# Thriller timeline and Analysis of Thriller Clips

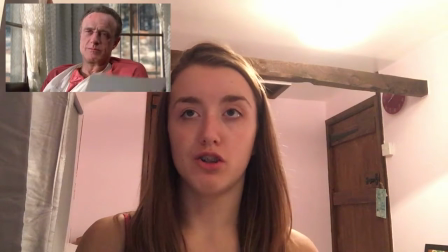[4:08]
Misery is a 1990 American psychological thriller film based on Stephen King's
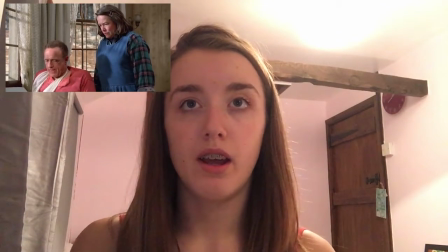[4:16]
1987 novel of the same name. It starts by showing the location they're in, which immediately makes you realise they're quite
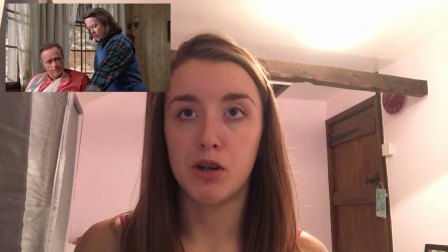[4:26]
isolated, and if something were to happen, then they wouldn't be able to get much help because of the area that they're in.
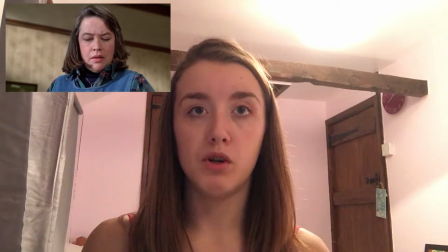[4:32]
Next, you see him in a wheelchair being cared for by the main character,
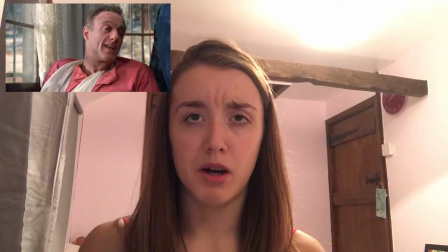[4:38]
Annie, who seems to be quite patronising and demanding. She then goes on to buy him a
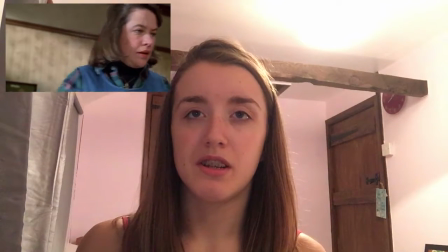[4:45]
typewriter in this clip, and the quiet background music piece starts to fade in just as she brings him this typewriter.
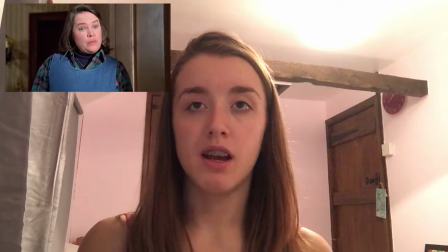[4:54]
It fades in, then the angle gets lower, and the camera makes her seem like she is very much in power because it's tilted up,
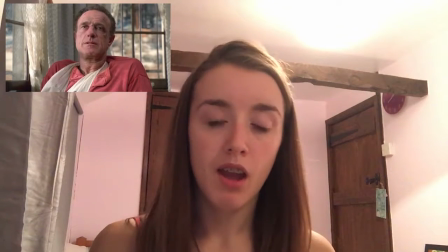[5:02]
so it's to show that she is superior to him. And I like how by changing the camera angle it makes her seem more powerful.
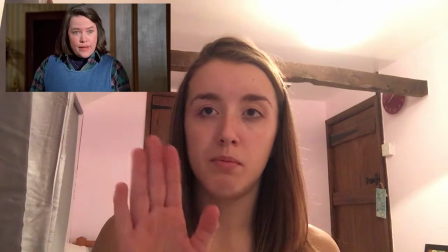[5:10]
By tilting up to make her look bigger, and then
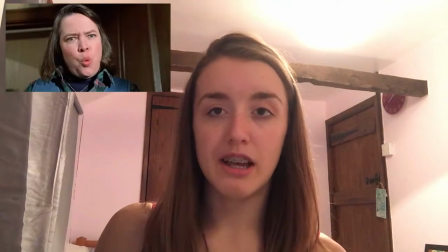[5:14]
also the next thing is her facial expression and tone of voice backs this up as well.
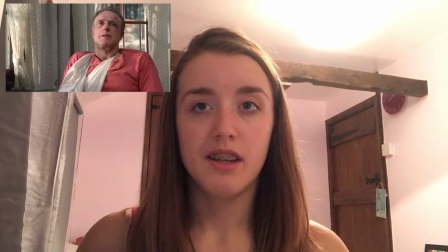[5:19]
And then a deep, dark, fast piece of music sets in. This all helps to create for a eerie sense of atmosphere.
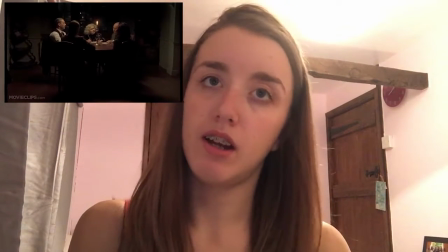[5:32]
Okay, so the next clip I then analysed was The Others by
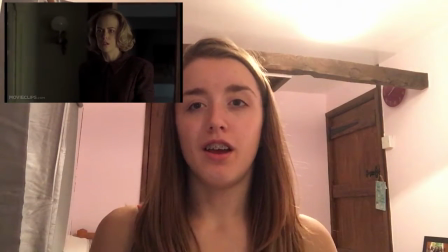[5:38]
Alexandre Amenabar, and this was in 2000.
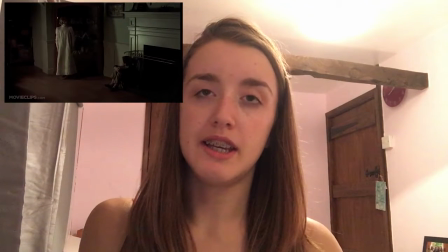[5:43]
So The Others is a 2001
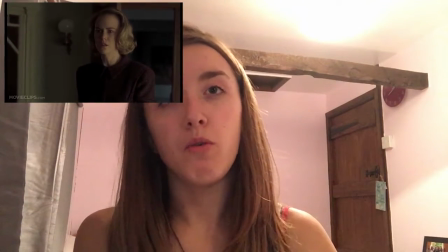[5:48]
Spanish-American supernatural gothic horror film with elements of psychological thriller films.
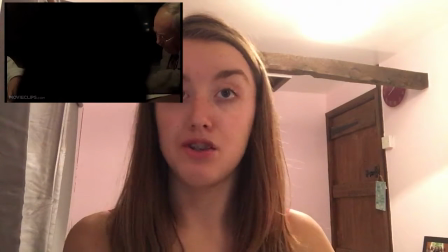[5:53]
It was written and directed and scored by Amenabar himself.
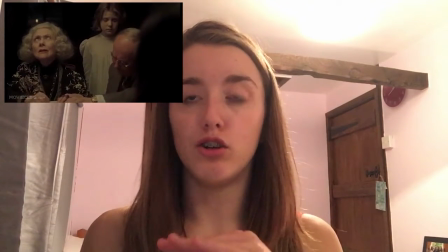[5:58]
So in this clip, I like the way they lead a lot of it with the camera, so it seems like you're actually in the film.
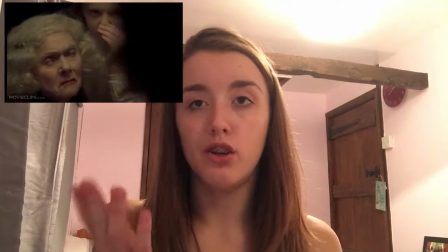[6:04]
When you hear a voice, the camera turns to look at it, just like you would as a viewer yourself if it was in real life.
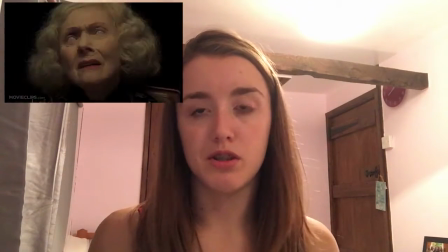[6:13]
So if I heard a noise to my left, I'm more likely to turn to my left to see what's going on, and that's what really makes you feel like you're actually in the film itself.
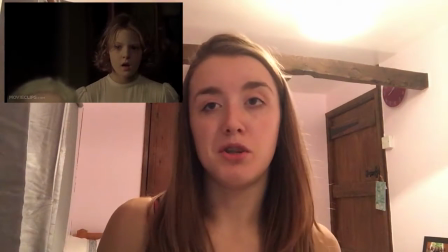[6:23]
Again, just like in many of the other films I've mentioned, the way they use the music and sound effects to set an atmosphere is really good.
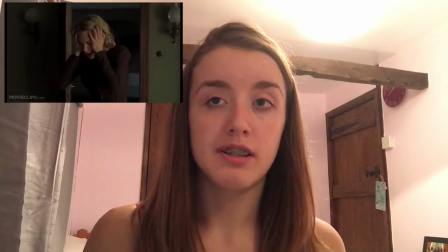[6:29]
And the low dark sounds make for a more tense viewing,
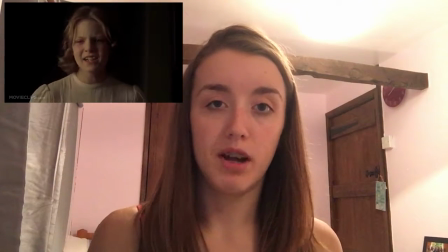[6:33]
and that's something I may want to use in my film to make it more tense. Okay, so the next film I looked at was from 2010, and it was The Conjuring by James Wan.
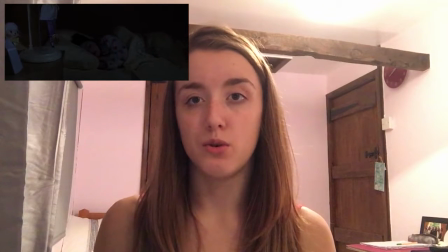[6:47]
The Conjuring is a 2013 American supernatural horror film directed by James Wan himself.
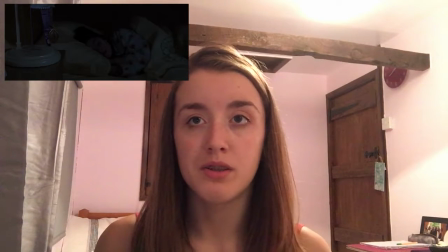[6:56]
This is another brilliant example of how sounds can really make you really make a film.
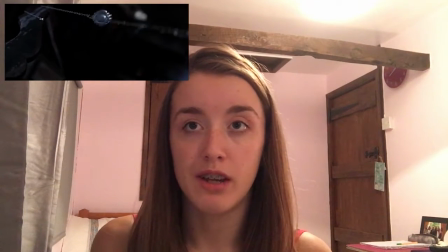[7:04]
Within a few minutes of the natural sounds of the thunderstorms,
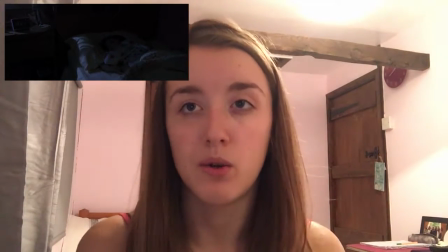[7:11]
there is then an unexpected, sharp, loud and quick noise, which is created to aim to make the viewer jump.
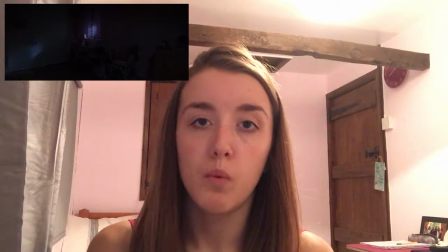[7:19]
And then they increase the intensity of the thunderstorm, which makes the film a lot more tense and scary to watch.
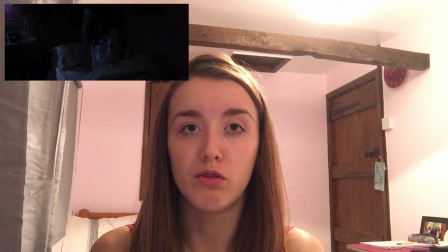[7:27]
And then the loud noises stop and you're left with really quiet background noise, which leaves you,
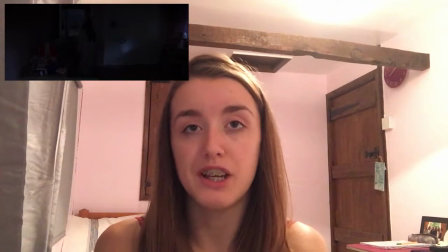[7:32]
the viewer, on the edge of our seats, wondering what's going to happen next.
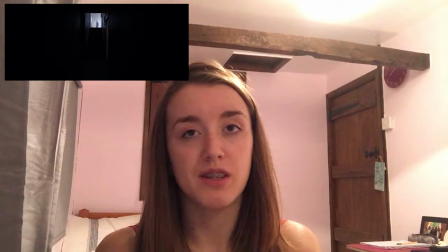[7:38]
In my film, I'd like to achieve this feeling of making the viewer feel tense,
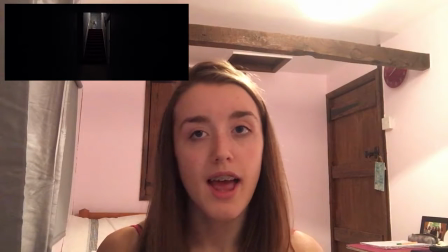[7:41]
and I could do this by using a variety of different sounds and intensities of them, just like this film did,
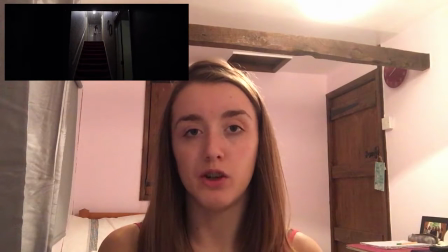[7:48]
so I can try to create quite a good atmosphere which will leave the viewer wanting to watch more, but will also leave them quite tense while they're watching it.
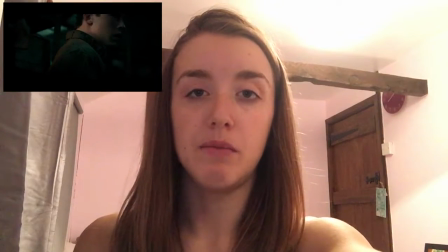[7:57]
Finally, the last clip that I watched was
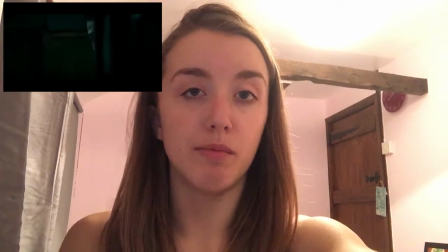[8:01]
from his present day, so 2016, and it was called Don't Breathe, which is actually currently still in the cinemas.